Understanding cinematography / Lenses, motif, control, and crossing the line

I want to do a little something different today and talk about cinematography. I mainly show my street photography on this channel, but actually the way I make a living is as a cameraman and as an editor. And this summer I got to work on a project with a local Shakespeare company here in Frankfurt. And every week we went out on Sundays to this garden that is here in Frankfurt called the Botanical Garden. And we filmed a scene from one of Shakespeare's plays. The reason we did that was because they normally perform in the garden every year for an audience, actually, but because of Corona this year, they couldn't. This was their way of engaging their local audience without breaking any of the Corona rules that were in place.
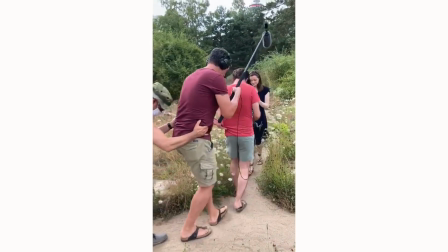(1:16)
We still try to be careful and keep our distance from one another, wash our hands pretty often, and of course, there was nobody shaking hands or anything like that. Throughout the whole process, I learned a lot. I hadn't filmed with actors in a long time, and it really took me back to when I learned filmmaking. Then I was working on short films with other people and short films for myself also. But ever since then, I've been doing a lot of corporate work and a lot of work for customers, which is just a different way of working. You're not covering a scene in the same kind of a way as you would if you're filming actors. So it's good to get back into it. I also made a few mistakes. That's part of what I want to talk about today. So let's jump right in.
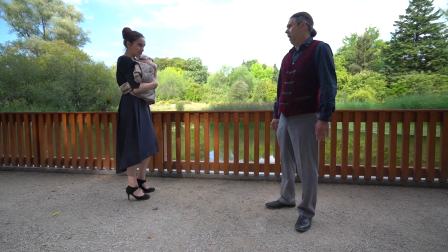(2:03)
So when talking about some mistakes that I made, this was a scene,
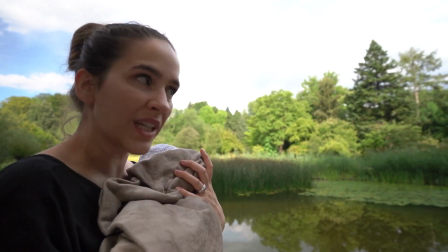(2:07)
this is how it ended up in the final film, but I want to show you the way that I shot it was,
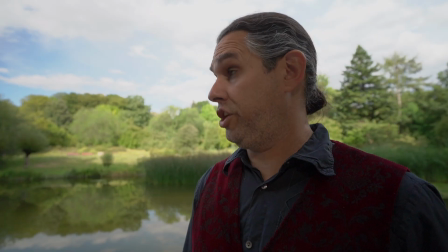(2:14)
this was a master of these two actors, and this was one close-up and another.
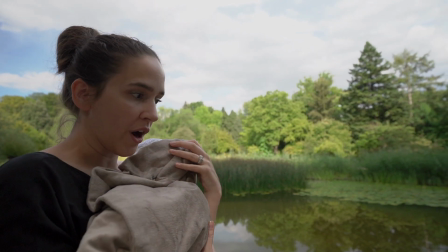(2:18)
And I think cutting back and forth between those close-ups doesn't work because they're just too wide and the background doesn't change enough.
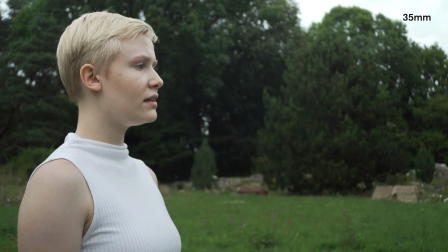(2:28)
And it's very disorienting for the viewer in a way that I don't find pleasing. So later I used another lens that wasn't so wide.
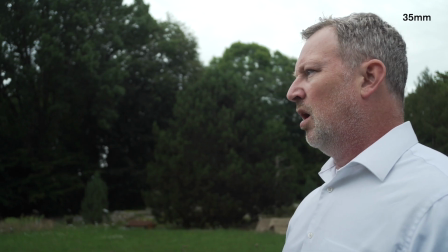(2:36)
And you can see, I think these two shots cut together way better.
Hear of these shores?
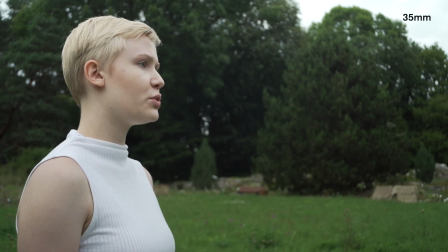(2:40) She speaks, my lord, that maybe hath endured a grief might equal yours if both were justly weighed.
It's still a bit disorienting, but the reason why it works is because the background is changing.
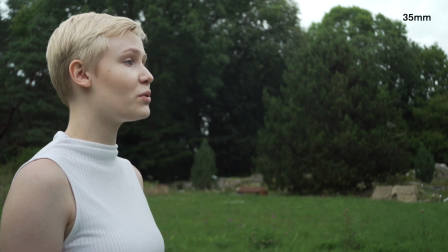(2:53)
And you can see this in a lot of films and TV shows that
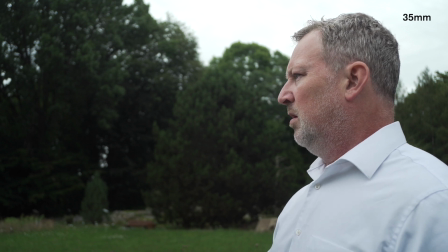(2:57)
it's just as important to think about what's behind the actor as what their face looks like and the lighting on them,
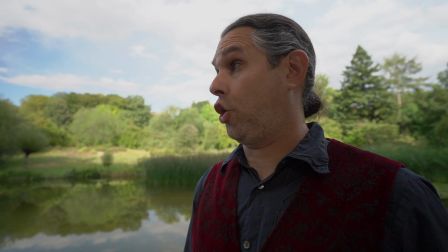(3:03)
because otherwise there's just not enough in the background to distinguish one shot from the other.
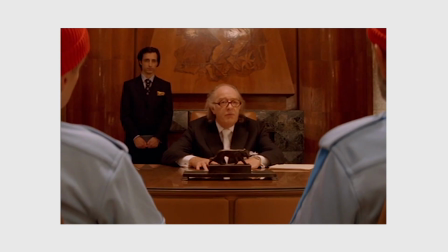(3:12)
And you can see this basically in every Wes Anderson movie and many, many other examples,
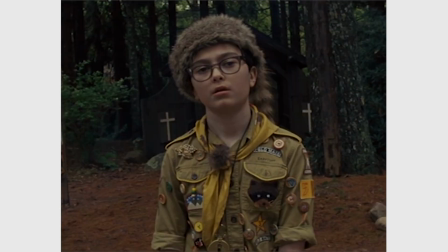(3:19)
that making sure that the background elements are different enough behind each actor
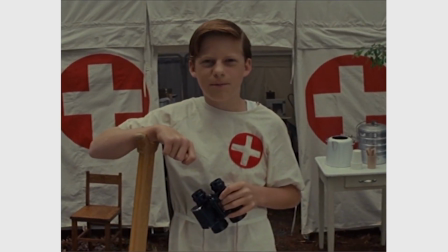(3:25)
will ensure that your edit is going to cut together in a way that's
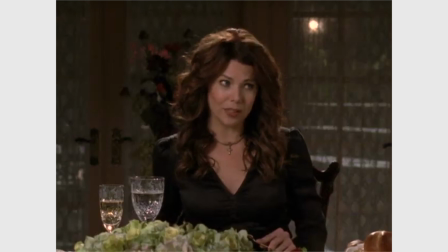(3:31)
disorienting in a way that's pleasing, instead of disorienting in a way that's
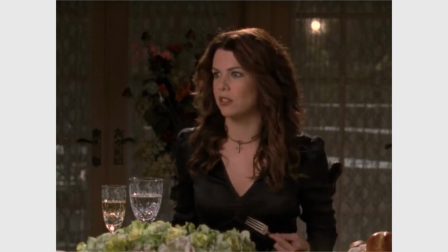(3:37)
makes you feel insane. So let's look at this scene from Gilmore Girls. You see everybody has a single. There's Lorelai. And notice there's one little light in the background. Here's her mother. She's got the fire and a lamp in the background. Here's Lorelai again.
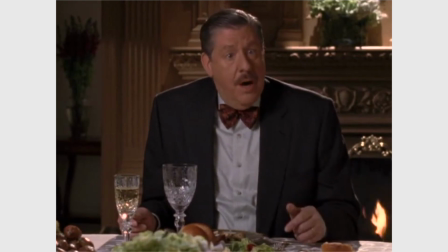(3:55)
And these bright spots in the background really make a difference in helping the viewer's eye
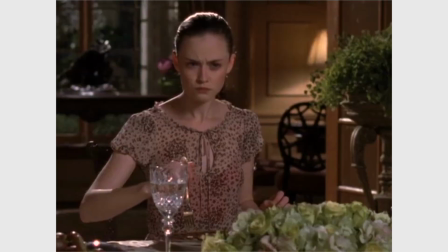(4:04)
differentiate between the different characters. So it's about what sources of light are in the background.
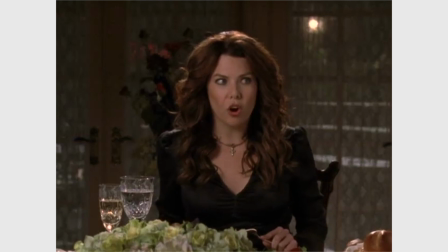(4:10)
Is it a bright? Is it a dark background? What are the elements in the background in terms of shapes?
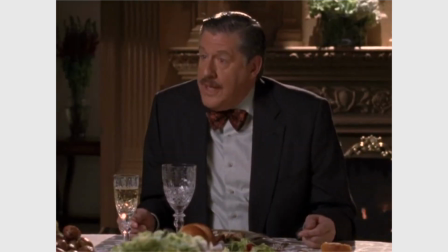(4:16)
What lens are you using? And what's the distance from the camera to your actor?
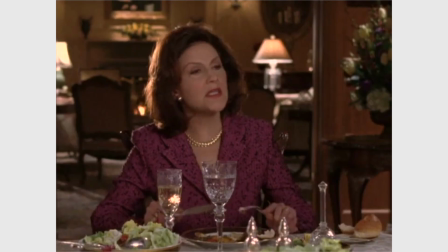(4:24)
And also the foreground elements play a role too. Here you've got these two glasses. Everybody's got two glasses in front of them, but they're in slightly different positions.
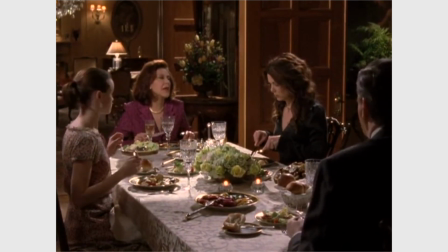(4:33)
So basically the rule of thumb is
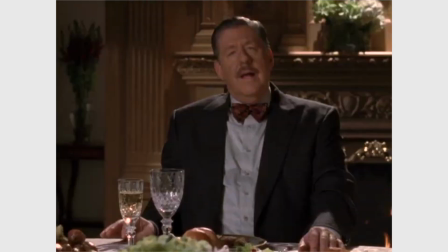(4:37)
the more variety you have, the better in terms of these types of shots.
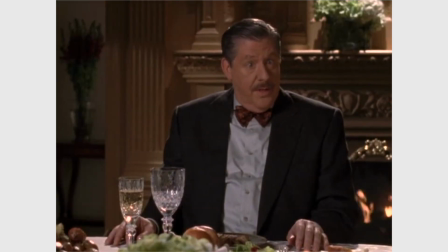(4:42)
So you want them to all feel like they're in the same room, but you want there to be enough variety in the elements that are in the foreground and the
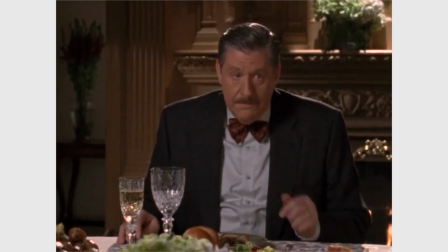(4:48)
background so that it doesn't make your viewer feel nauseous when you're cutting back and forth.
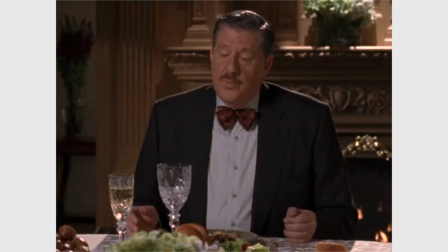(4:57)
It's a really delicate art that I think not enough people talk about, actually.
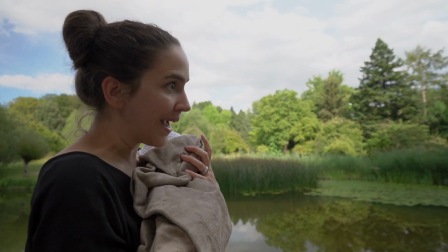(5:02)
But going back to my example of me doing it wrong, I didn't do this just out of stupidity.
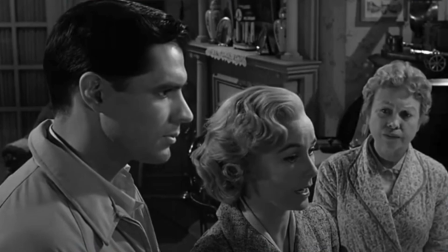(5:08)
I actually wanted to reference one of my favorite shots from Psycho, which is this one cut to this one.
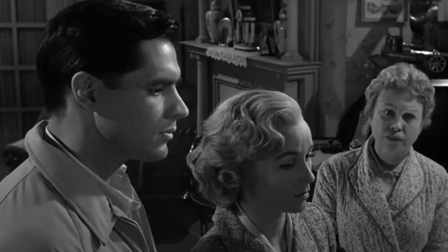(5:16)
And I think here the cinematographer really found the sweet spot of a wide-angle lens and enough elements in the
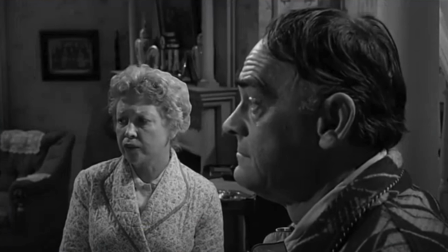(5:22)
background that are different in order to make this feel disorienting in just the right way.
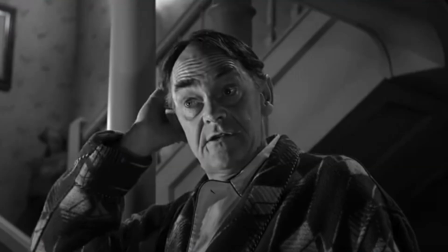(5:30)
You can tell when they cut back to regular coverage, it feels way more normal.
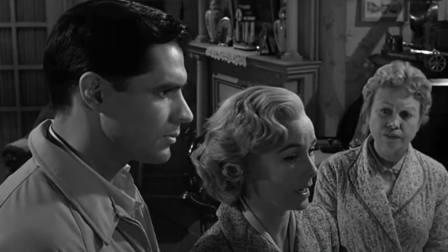(5:36)
So if you have a scene where you want the audience to feel a certain tension, you got to try to pull this off with just the right balance.
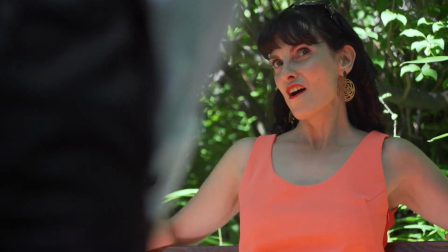(5:47) I could find out countries in her. In what part of her body stands Ireland?
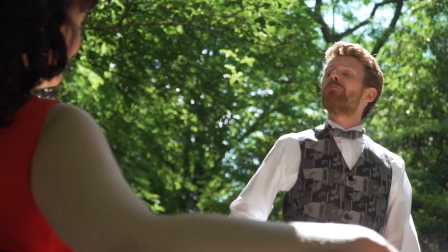(5:53) Mary in her buttocks. I found it out by the bogs.
So here's another scene that I messed up.
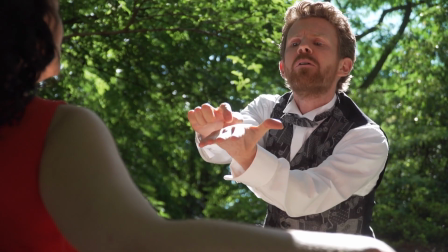(5:59) I found it by the Baroness.
I don't know if you can see it or if you already noticed, but what I did wrong was I crossed the line.
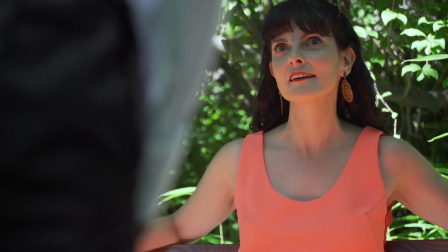(6:05)
So I'll show you the scene again, and you can see here's one shot, and we're on the right side of the male actor, and here we're on the other side of her.
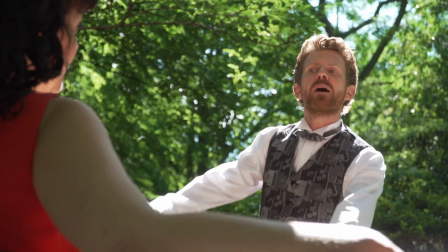(6:13)
So this cutting back and forth is actually taking the viewer to two different sides of what you could call an imaginary stage.
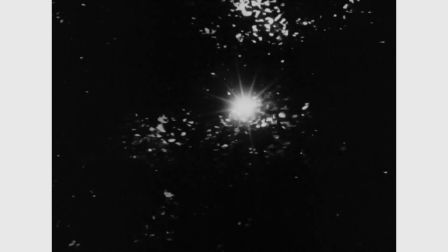(6:21)
Maybe you've heard about crossing the line, and it's a concept you're still struggling to understand.
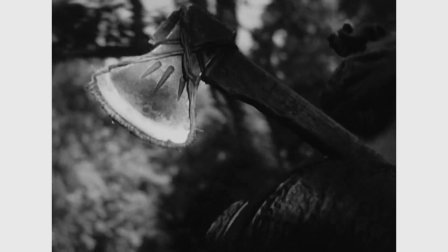(6:28)
Well, this is a really classic example. This is a film called Rashomon.
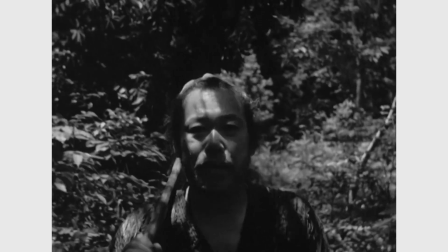(6:33)
It's directed by Akira Kurosawa.
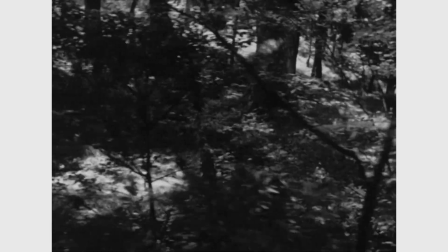(6:35)
And I want you to just pay attention to which direction, for us viewers, this actor is walking.
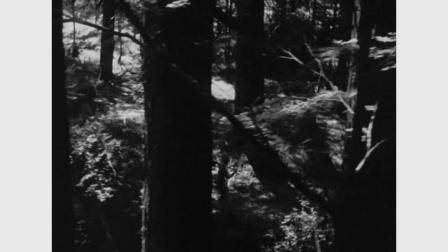(6:44)
He's walking from left to right.
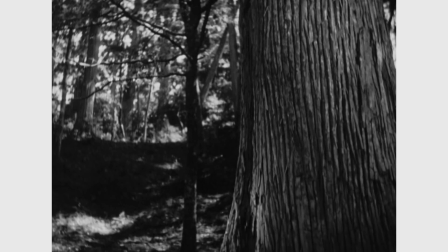(6:48)
And notice in all these shots, he's going to start on the left side and walk toward the right side of the frame.
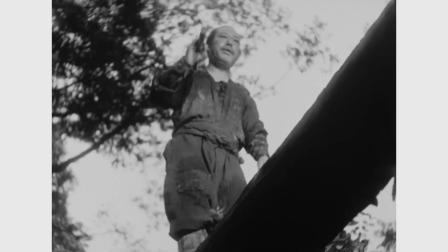(6:55)
And what this means is you could shoot on 20 different days under different weather conditions,
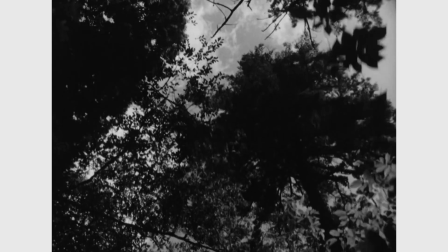(7:02)
but as long as you have the same guy in the same clothes with the same hair and makeup,
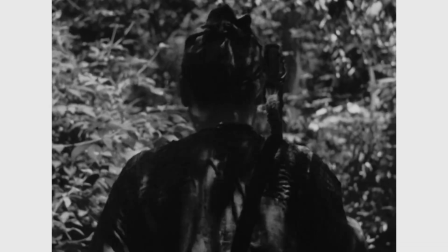(7:07)
and he's walking from left to right, or whatever consistent direction you choose,
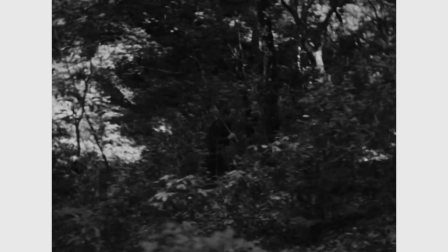(7:15)
you can cut those shots together, and for the viewer, in their mind, they're going to all perceive that as one piece of time.
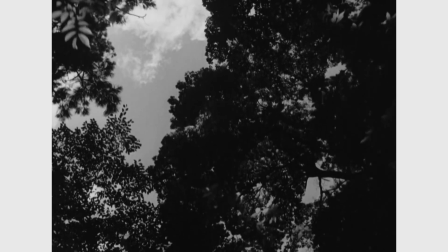(7:23)
But Kurosawa likes to play with this idea in the film. You can see he is also doing some shots straight up ahead,
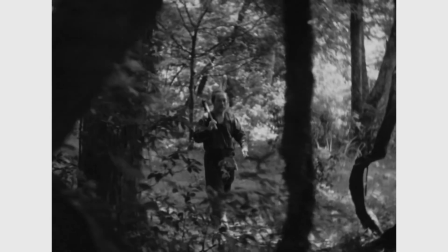(7:31)
and here he really wants to show his mastery over cinematography because he's going to have the actor come straight toward the camera,
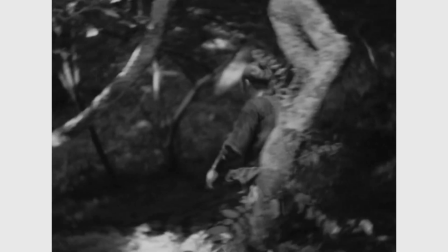(7:38)
and he's going to cross the line in camera. So now he's going to be walking from the right side of the screen to the left side of the screen.
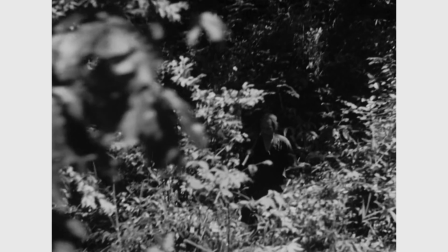(7:49)
You'll notice in the next shot where we see the actor, he's going from right to left now.
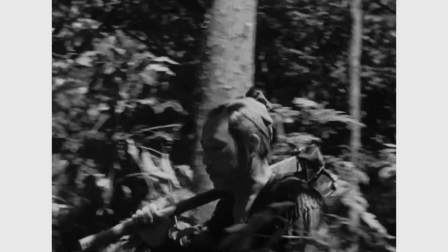(7:55)
So you can either do it frontal
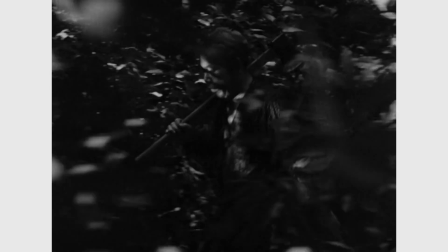(8:00)
or even from behind the actor moving straight in the same direction as the actor, like here.
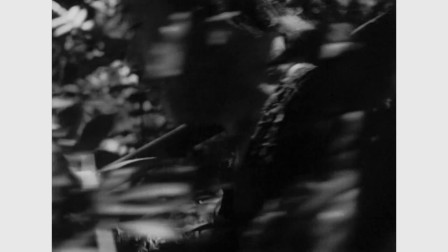(8:06)
Or you can point the camera straight up as well. But as soon as you assign a direction to your actor,
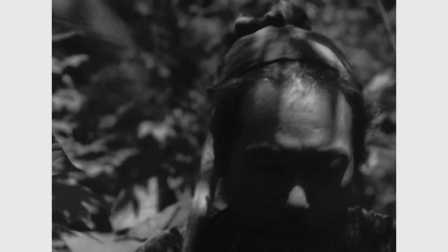(8:13)
whether they're going left to right or right to left, you gotta be sure to be consistent with it.
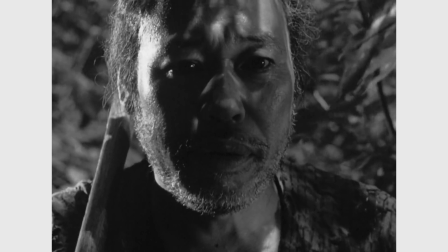(8:19)
Otherwise, your audience is going to feel like this gentleman is about to feel.
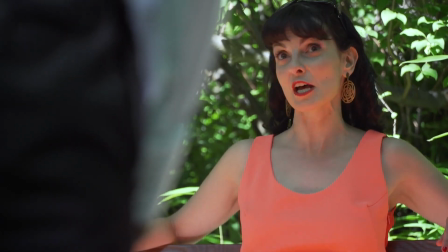(8:29)
Now, I swear that I did this on purpose when we were filming. I know that I said it before, but you're just going to have to believe me. I knew I was crossing the line.
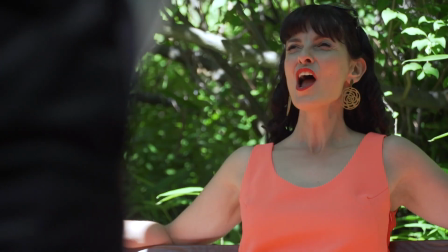(8:37)
I still did it for that moment where he hits his butt.